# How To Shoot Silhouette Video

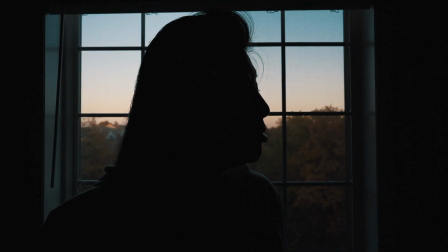So in this video I'm going to show you guys how to easily get that dramatic silhouette look for
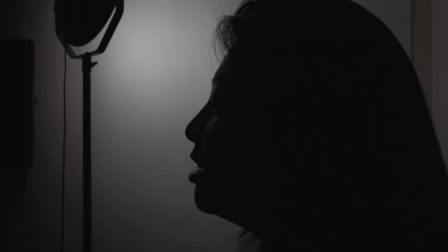your videos and if you like this type of content make sure to like subscribe and hit that bell notification button so that whenever I post a new tutorial you guys will be notified.
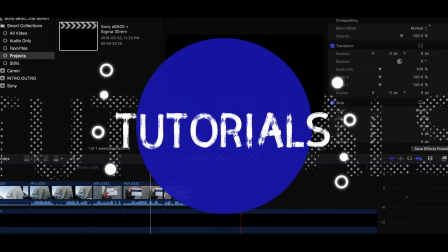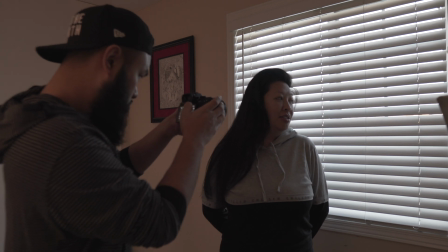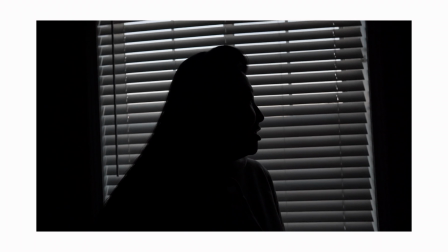That silhouette look is a great type of shot to add on to any of your videos to give it a dramatic mysterious look. In this example I'll be using my Sony a7III to shoot the silhouette shots. You can use any type of camera you have to create this effect as long as you can manually change the ISO on it then you're good.
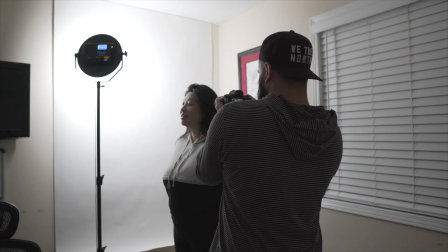There are different ways to get this look I will show you two easy ways that I like to do to capture mine.
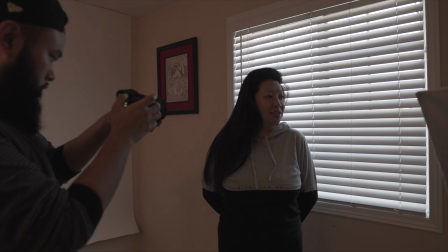The first is just using natural light. I'll be using the light coming from the window here. The brighter it is in your background the easier it will be for you to create this effect.
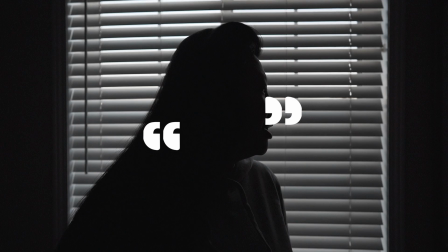In order for me to get my subject silhouette, I must expose it properly for the background.
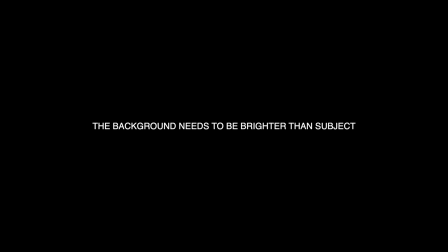Now remember, the background needs to be brighter than your subject for this to work out. Here's how it looks when you expose your camera for your subject.
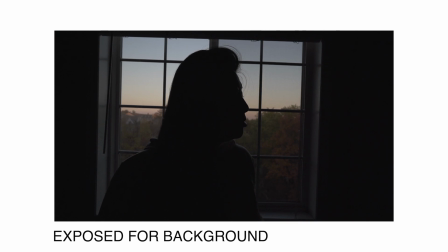Now here's how it looks when you expose it for the bright background. To polish it off, slightly edit the footage in post.
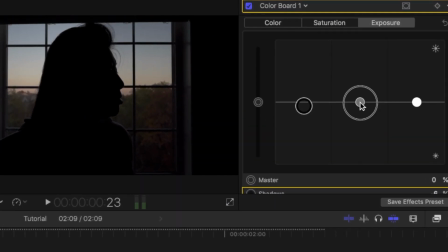For mine, I would just turn the shadows down a little bit and the mid-tones a little bit higher.
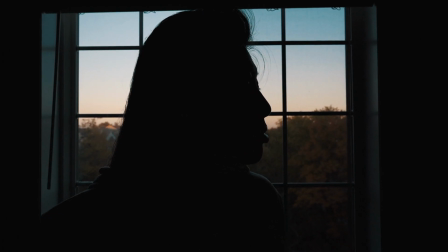and then color grade it to get that final look that you want. You can also create the silhouette effect using your own light source.
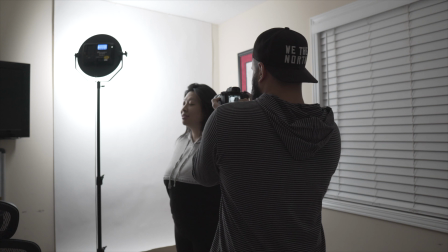I'll be using these falcon eyes lights to light up the backdrop. You can use any type of light you have.
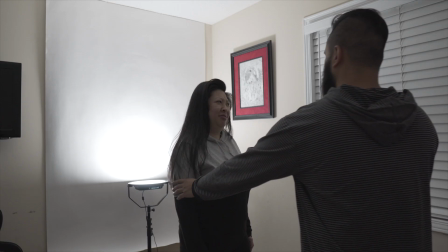The brighter you can get with it the better. Here I'll have Mary standing in front of the plain white backdrop.
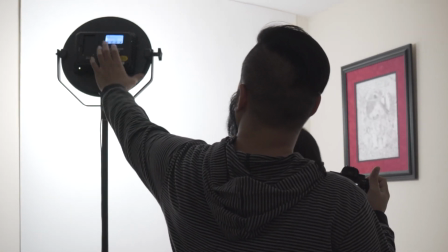I'll have the light behind her facing the wall.
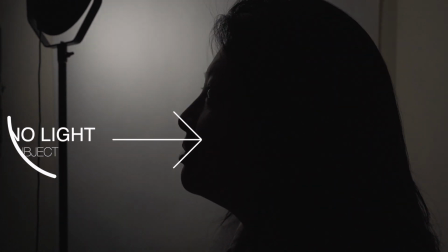You have to make sure that there is no light on your subject and just the wall. now this is a really important tip for
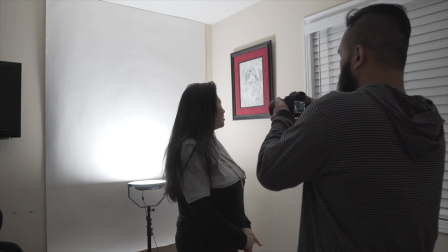about five minutes we were trying to figure out a way to get less light on her face but since the light was bouncing off the wall and hitting her
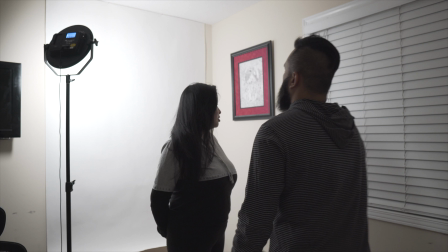face it wasn't giving us that dramatic silhouette look I had her face the other way and it easily fixed that problem the big thank you to Skillshare for sponsoring this video for those who are not too familiar with what Skillshare is it's an online learning community with thousands of classes from photography to videography which will help you build and enhance your skills the premium membership will give you unlimited access to any of their classes
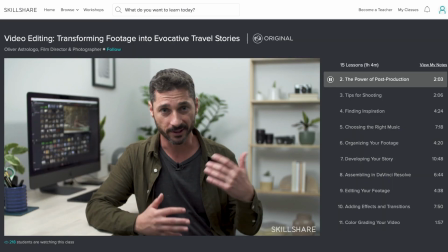so you can join in on any that you feel like being a part of one class I truly recommend is by Oliver Astrologo he's actually one of my favorite
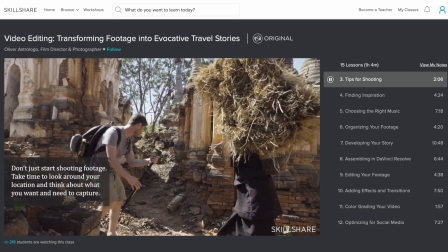cinematographers as he creates such clean beautiful films his class dips into how he shoots these short films and even the type of transition effects
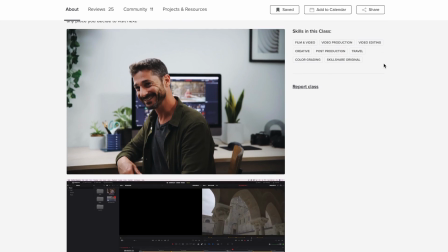that he uses to make his videos come to life it's a definite must watch for me and I highly recommend that you check it out as well if you're interested in trying it out without dishing any cash up front you can try Skillshare premium absolutely free for two months all you have to do is click on my link in the description down below